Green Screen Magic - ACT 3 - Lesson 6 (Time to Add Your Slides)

All right, here we are coming down to the final stretch of Act 3. In this lesson, I'm going to show you how to add your slides to the projector screen behind you, as well as a few more magic tricks for making the illusion even more believable. So let's jump in.
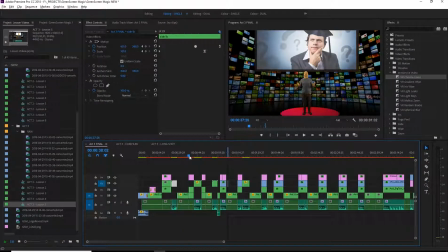0:16 So, you probably have realized along the way how you could improve your shots, how you can improve your performance, and that's natural. Every time you get in front of the camera, bring it into your editing room and put it together, there's always ways to improve.
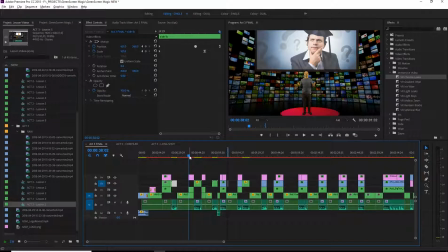0:35 And even now I'm looking at what we've done for Green Screen Magic, and there's tons of things I would actually do to improve it. And that's just the nature of the game. That's the nature of this industry, and that's just the nature of this process.
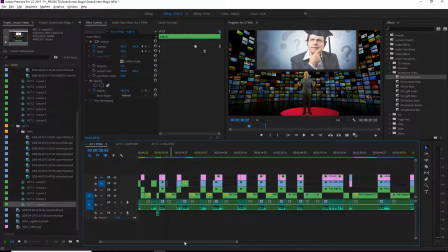0:50 So you're probably looking at a scene now similar to what I have here as Act 3 Final,
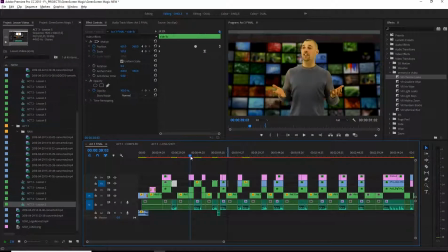0:59 the one you would actually watch in the course. Here we have our slides still to put in.
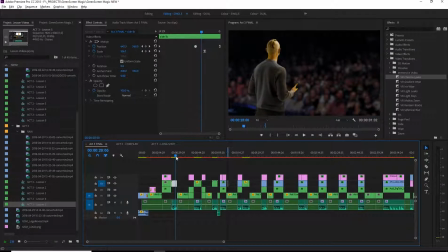1:09 We'll talk briefly about the third shot and start putting some of the final touches on. Great, so let's start. So here we are.
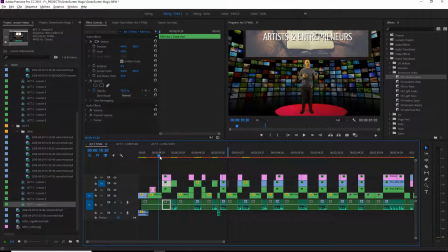1:24 One thing that I am looking at when comparing the original one that I've created
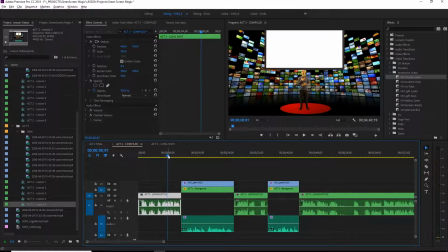1:31 and this one that we've started working on is right away the darkness behind the character. So that's something I want to focus on.
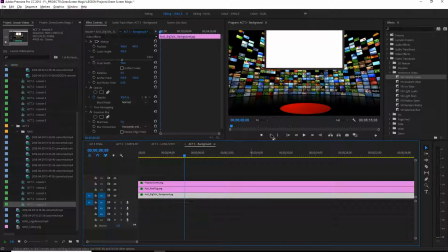1:43 So if we go into our background, what we can do is come up to our background layer and over at opacity, turn off the animation and then just lower your opacity down. And that's just going to turn the lights down a little bit,
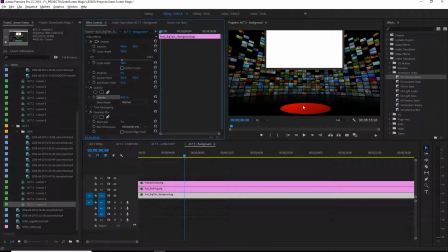2:01 which right away makes the screen and the red carpet pop.
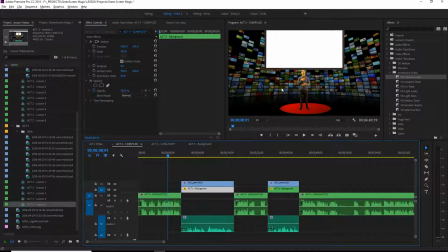2:08 And when we bring it back, here we go. Now everything's looking quite nice. Now, if you do that, I'm actually noticing that my subject here is looking a little bit on the oversaturated side.
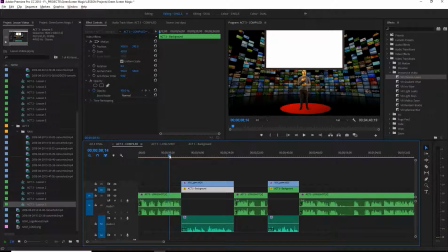2:23 So that's something I would want to switch. You know, every little change that we make ripples out into the rest. And it's just little by little, we just keep kind of plugging away, and wherever the inspiration takes us really is how I tend to edit.
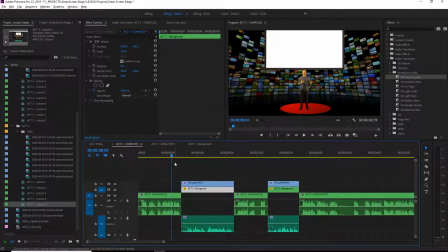2:39 So that's something that we could work on. I'm not going to focus on that now. You know how to do that now. Great. But by reducing the brightness of the background, it's going to make our subject and slides pop out even more.
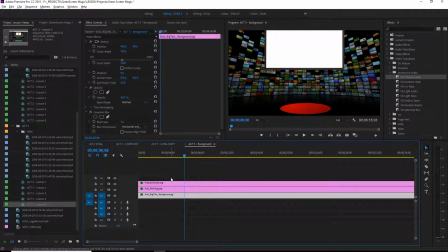2:55 I might even want to reduce the opacity of the projector screen as well, just a smidge. And that's how I had it in the original, just slightly transparent.
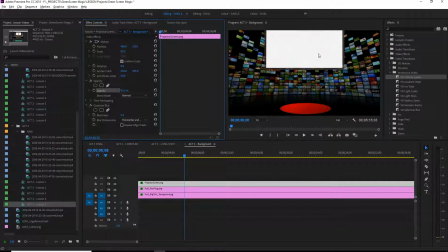3:11 I kind of like that look as if it was a very thin, expensive screen, kind of special and fancy. It reduces the brightness as well, helping our subject pop. Great. So now that I got that out of the way, let's start focusing on the slides.
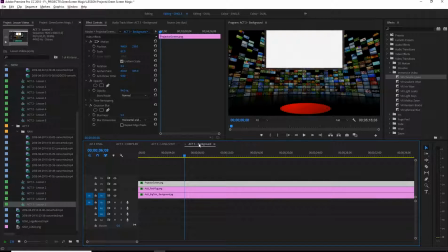3:31 So a big part of creating any sort of learning material online is some sort of visual aid to assist in the learning process. And this is a very big factor towards full brain learning, activating both hemispheres of the brain.
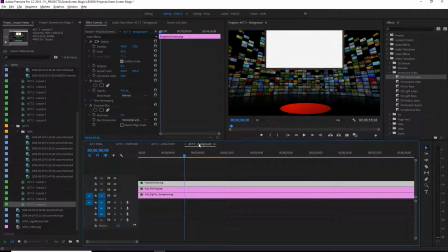3:49 So we're not just talking to our students, but allowing for the right side of the brain to be activated too.
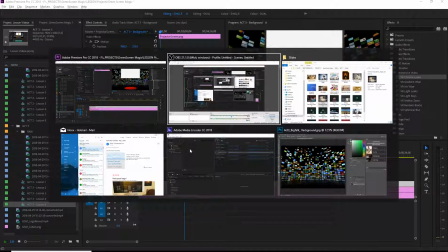3:55 So let's start putting our slides in. Here I've got my slides all set up.
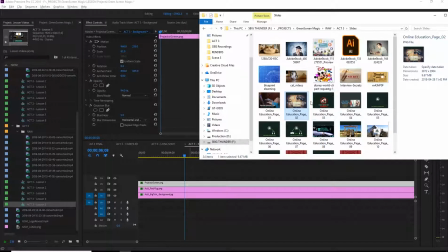4:04 We've created them previously. Some just pictures to illustrate the point.
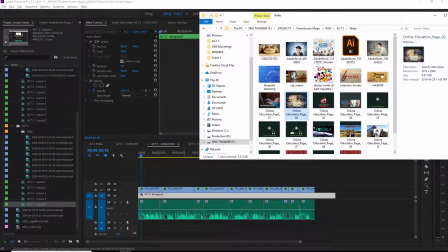4:09 Some also have some words and diagrams. So we want our first slide is the future of education right here. I'm going to actually drop all these slides in
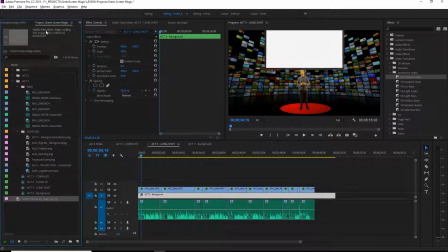4:23 to my Green Screen Magic project. Here we go. So we've got Act 3. I'm going to do a new bin. Call it slides.
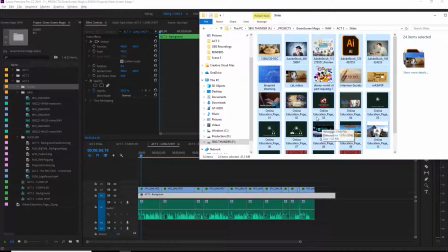4:38 And I'm going to put them all in there. I'm not going to necessarily use them all today, but this is the idea.
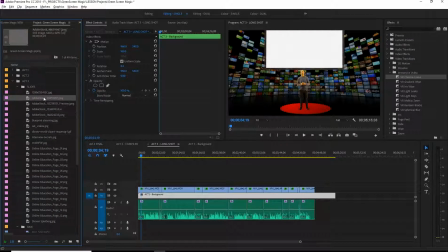4:47 We've got our slides. Great. And now I'm just going to find the first one, plop it in. Now you can see it's way too big.
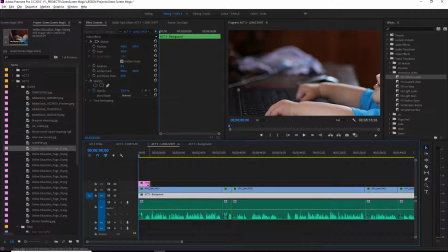4:57 So we're going to resize it.
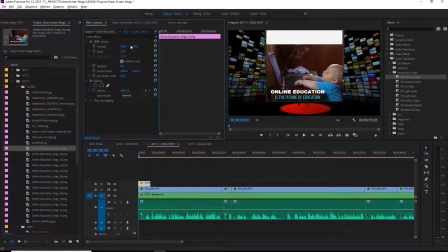Okay. Now I'm going to zoom in a little bit.
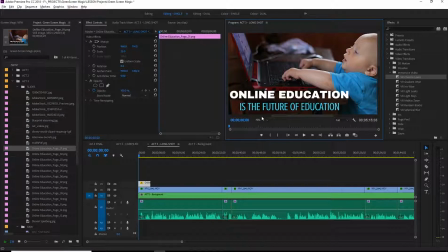5:13 Too much. Still too much. Okay.
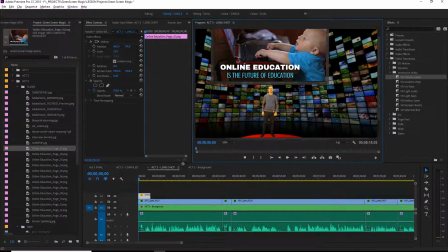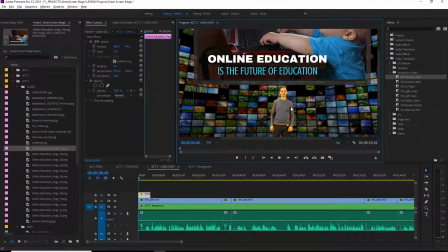5:25 There we go. It's a little bit better. Now I can see. And I'm going to place that just right. I think that's actually a pretty good job. Now I'm noticing here I'm going to actually change that opacity of my projector screen.
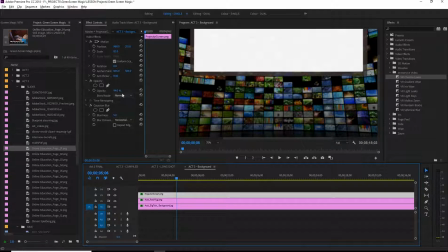5:44 Not digging how that is right now. So we're just going to put that back up.
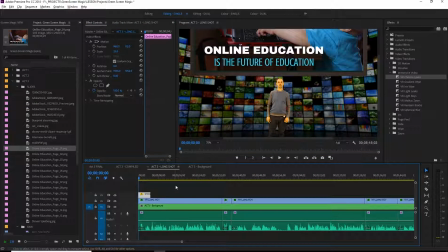5:52 Cool. And to make this look more like it's being projected onto a screen compared to a really beautiful, crisp, colorful image, I'm coming over to my opacity, turning off the animation so we don't get caught with that,
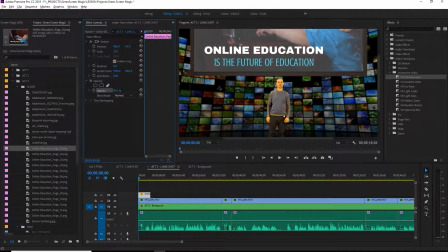6:11 and bringing it down to about, well, let's see, 90, 95%, just kind of fades the colors a little bit. There we go. And that's pretty much it.
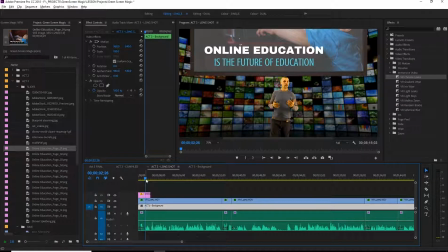6:26 So when we're placing slides into our scenes, they're going to be in different spaces depending on the background. Sometimes you might just want to put a window in a window wherever you are, or create some sort of projector screen to place it on.
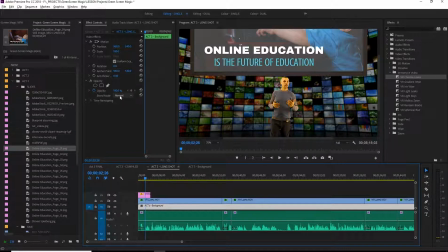6:45 This blend mode is a lot of fun sometimes, depending on what you want to do. So you can click on here and try a few different things. And I'm just going to use my mouse wheel and move down.
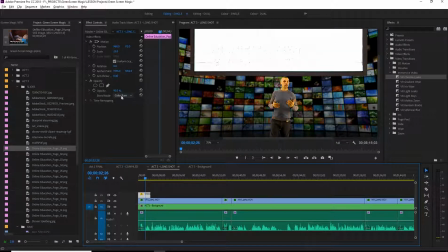7:00 And you can see some of them are pretty normal. Some of them are pretty extreme. And it really just blends the one image with the one behind it.
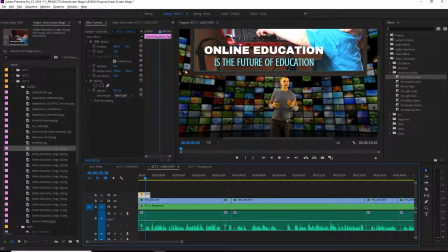7:16 Ah, there's a nice one. So you can see this hard light kind of creates a really nice bright atmosphere.
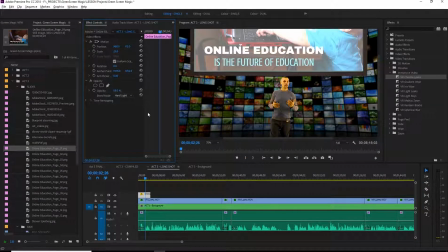7:23 If I was using that, I might actually bring that down even more. Kind of makes it look like a projector.
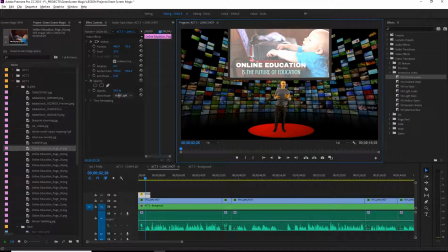7:33 Keep trying some other ones. Well, that's normal. I think that's just fine for now, but at least you know this blend mode exists.
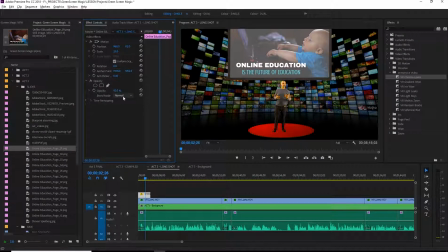7:51 So try it out. Sometimes it works, sometimes it doesn't. Great, and then I'll just come through.
Is the future of education.
And find where the next slide goes.
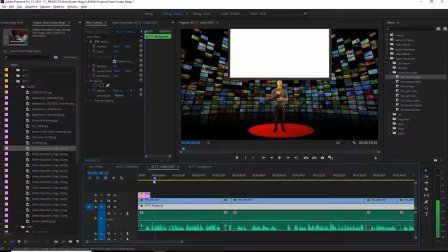8:03 And I believe that the future...
There we go, future. So here's the next slide.